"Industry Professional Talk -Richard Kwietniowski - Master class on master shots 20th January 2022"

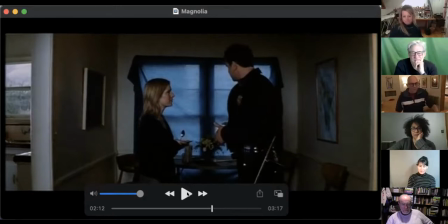(48:09)
Now, if there was coverage, if there were other camera setups being used, almost certainly there would be a camera here behind her shoulder, looking up at his face.
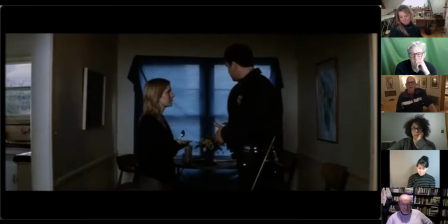(48:20)
And as I'm sure every single one of you knows, you could so subtly suggest that the coffee is bad, even by looking down at it when you take that first sip, or an eyebrow being raised. I'm not an actor, I'm not going to demonstrate, but you get my point, because the camera's basically here.
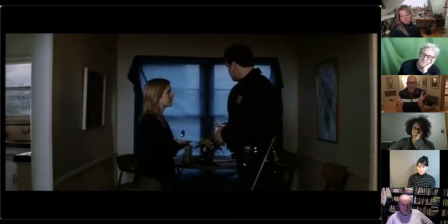(48:39)
So therefore you would completely modify how you show the audience how bad that coffee is.
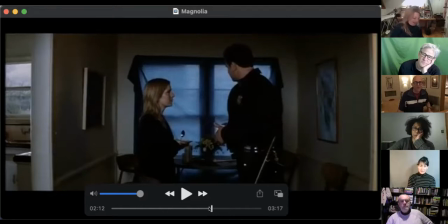(48:46)
But what he has to do is something massive and play it in the direction of the camera. But it's kind of part of the awkward charm of the whole scene. So, you know, and he does it very well. Also, it's a minor point, but, you know, and this would have been a director decision.
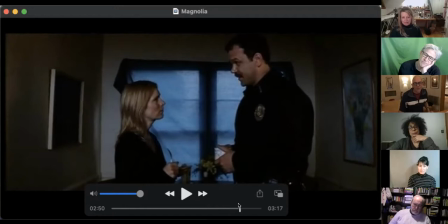(49:05)
I think it's important that she doesn't go back to the kitchen, that she sort of goes somewhere else and, you know, I don't know, sits on the loo and goes, why won't he leave?
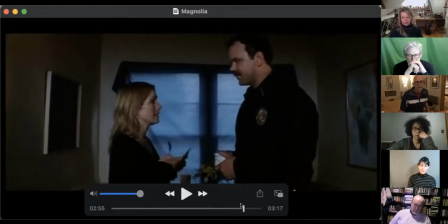(49:13)
But by crossing the frame, it just gives us more.
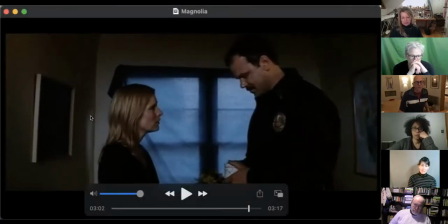(49:20)
Whereas if she just sort of exited stage left like that, she's kind of gone and he's still in profile. But if she leaves by crossing the frame,
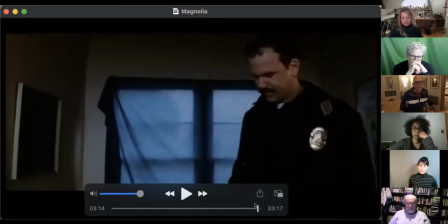(49:30)
we are very much focused on his reaction. And so it's like, you know, it means somebody hasn't just left, but they've left, and
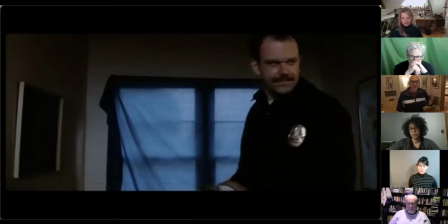(49:42)
let's have a look at how the other character is reacting to their leaving. Another thing that you may have encountered is when you're sort of building a sort of more or less descriptive sequence, the director may decide to shoot it in really a series of master shots, in that there's no coverage. So it's a kind of constant all or nothing. And this often kind of involves quite interesting decisions in terms of the apparatus doing something slightly separate to the character, maybe to open up a space and show where we're in, but still with the main character as the point of focus. And here's a little sequence from the film I made about a compulsive gambler. And here he is. This is the first time we go to a casino with him. And this is like 1 minute with like something like 4 or 5 different master shots. The very first shot was my first experience ever with Steadicam.
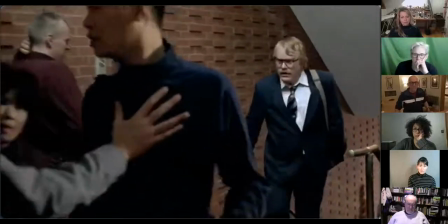(50:55) Just wait here a moment, please. Hold on, folks. Just for a moment.
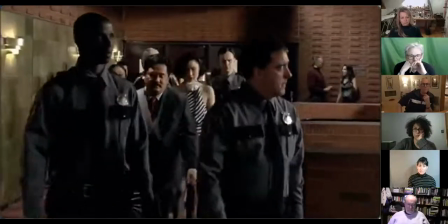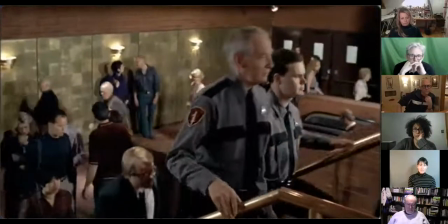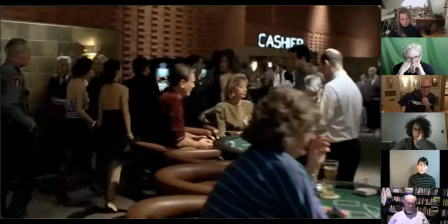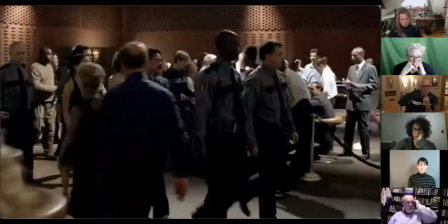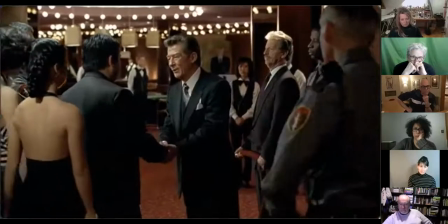(51:35) Mr. Ed, an honor as always. Honor and a pleasure.
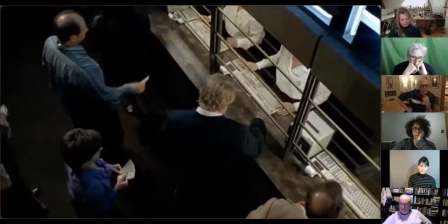(51:44) $15,000. Thank you. You're welcome. 105. Hi.
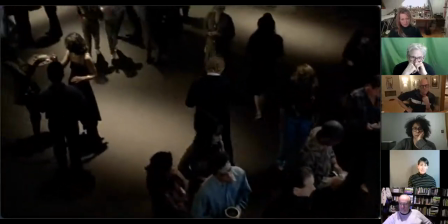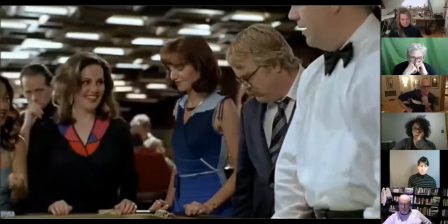(51:54) Here you go, shooter. Here we go. Yo, 11.
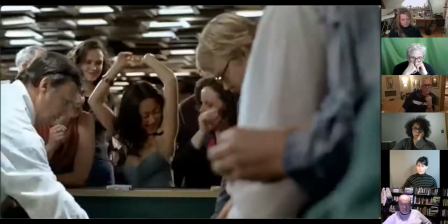(52:01) Frontline winner. Stay the line. Frontline winner. Here we go.
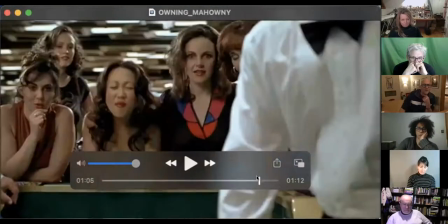(52:09)
And, you know, filming a sequence like this is quite exciting, but it's got to, you know,
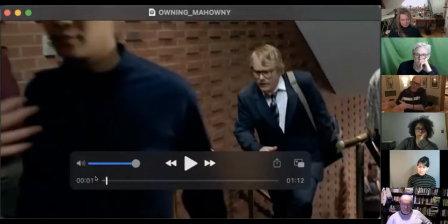(52:16)
like beads on a necklace or something, they've got to kind of connect as a sequence, but I'm asking something slightly different all the time from,
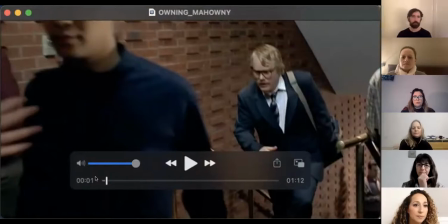(52:24)
in particular, this actor. Like always, the plan was to,
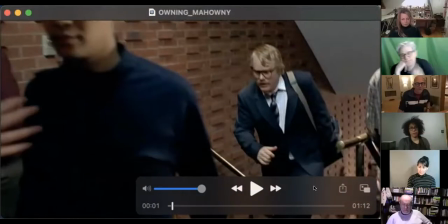(52:29)
in a way, keep him in the background. And so he is actually held back because the high roller is arriving.
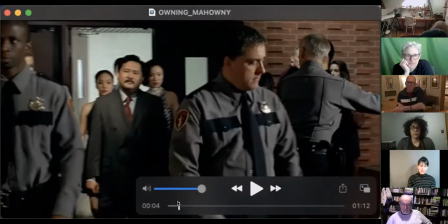(52:37)
And more or less an hour later in the film, I exactly duplicate these shots, but now he is the high roller because he's playing with so much money. Even though he hated being watched, he cannot avoid but be given security, etc.
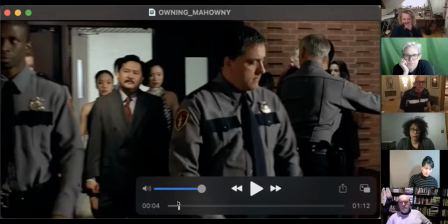(52:55)
And so there was something quite exciting about, you know, staging this with these extras and keeping my lead actor kind of in the background.
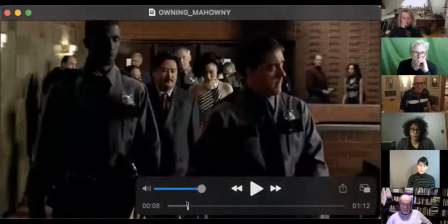(53:07)
I was told this was very difficult for the Steadicam operator because I was asking him to walk backwards up a flight of stairs,
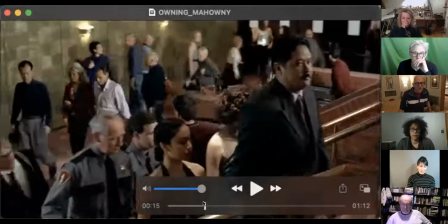(53:13)
or do the whole thing walking backwards and then also go up a flight of stairs.
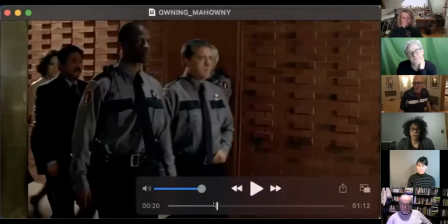(53:18)
And I assumed, you know, Steadicam operators could basically fly, and this was also Steadicam.
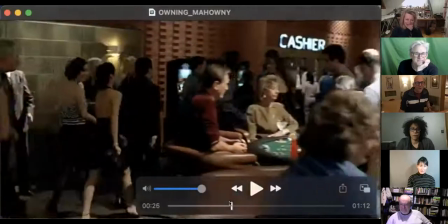(53:23)
And what I really like about it is the whole, you know,
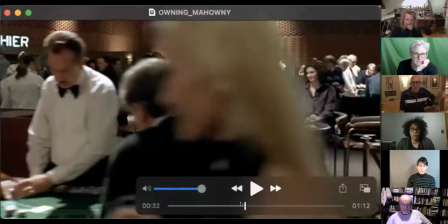(53:28)
traffic of other people around, and it's all very carefully rehearsed.
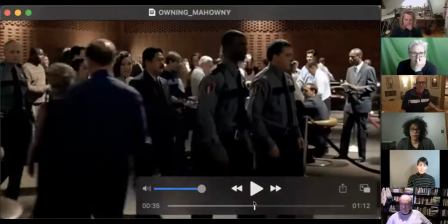(53:33)
Like the high five at the end in the background was also planned.
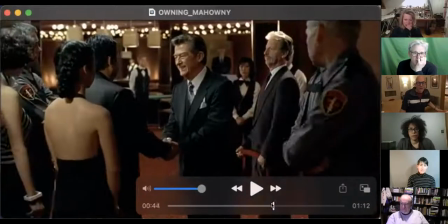(53:39)
But there's a certain kind of fluidity that can build up, and
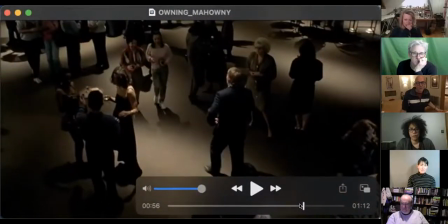(53:46)
it's as if, you know, you're still focusing on the character who matters,
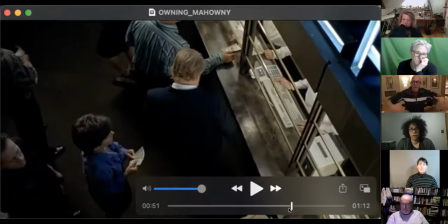(53:51)
but you're giving the audience a lot of information about the environment at the same time. And I think with this shot, I think Phil, the actor, said, "Which way do you want me to go?"
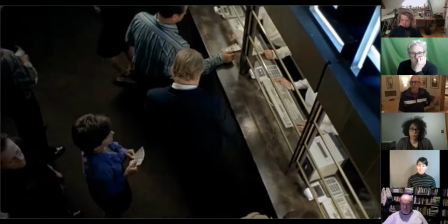(54:03)
And I said, "Anywhere where you think the action is hottest."
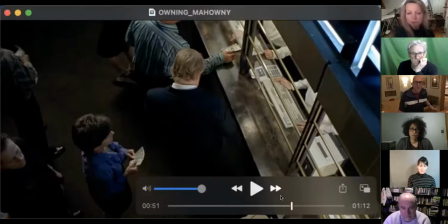(54:06)
You know, so we didn't actually know whether he was going to go left or right, but I knew the camera could kind of contain him.
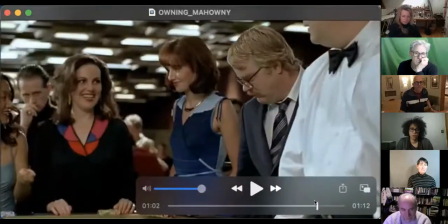(54:15)
And this is an important moment
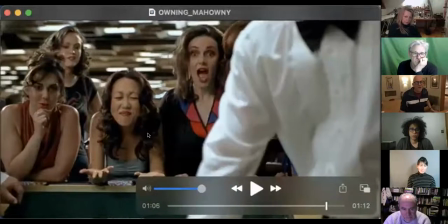(54:22)
for this character, okay, because here she is, office party or something like that. She's the life and soul of the party, having a great time. We see her about 10 minutes later in the film, and it's the next morning,
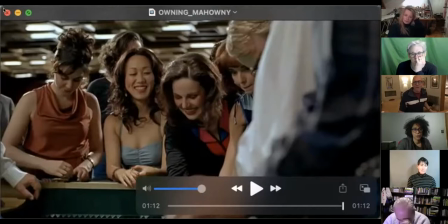(54:38)
and everything has changed, and she's now desperate for any kind of money to continue to play. And to the surprise of the lead actor, I decided to shoot it in this single camera setup.
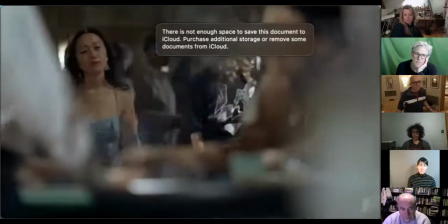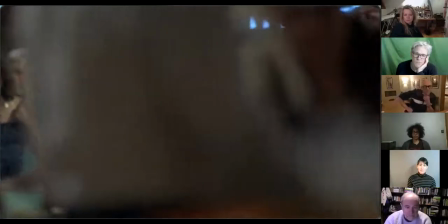(55:06) Oh,
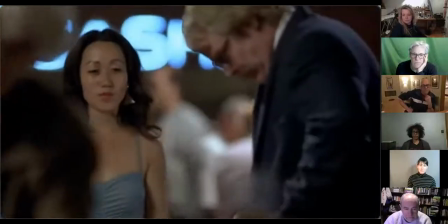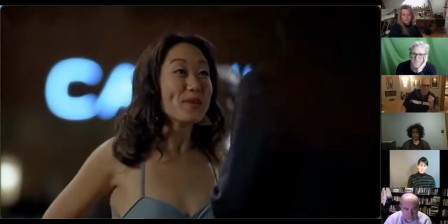(55:11) hi. Hi. You still here? That was a really great run we had going there.
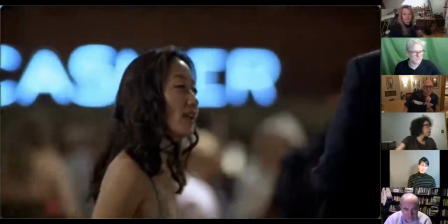(55:19) Oh, yeah. Yeah. Say, stake me 200 and I'll share my winnings with you.
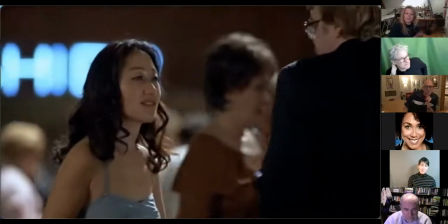(55:28) What do you say? No, thank you. Okay, 100. 100.
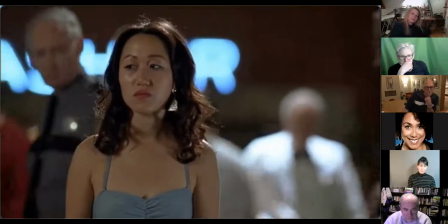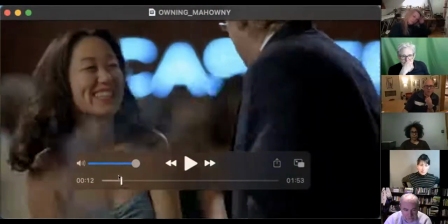(55:44)
And this was quite daring in a way, because I didn't want it neutral.
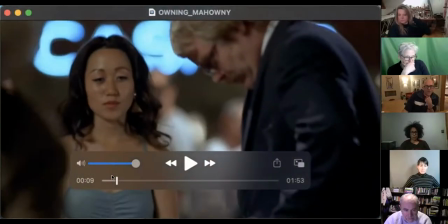(55:50)
I didn't want it with both the characters in profile, and I decided
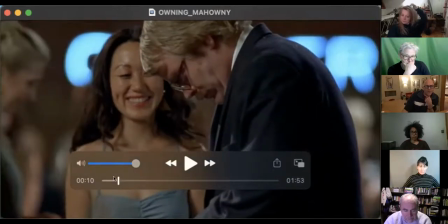(55:57)
I wanted to focus on her to suggest that he can't wait to get away from her because he's actually looking at his mirror image.
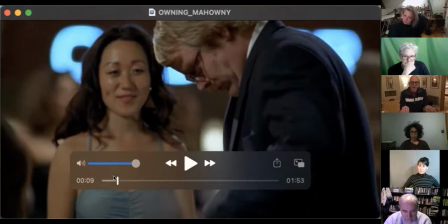(56:06)
She's desperate to have money just to keep playing, and so this is a nightmare to him.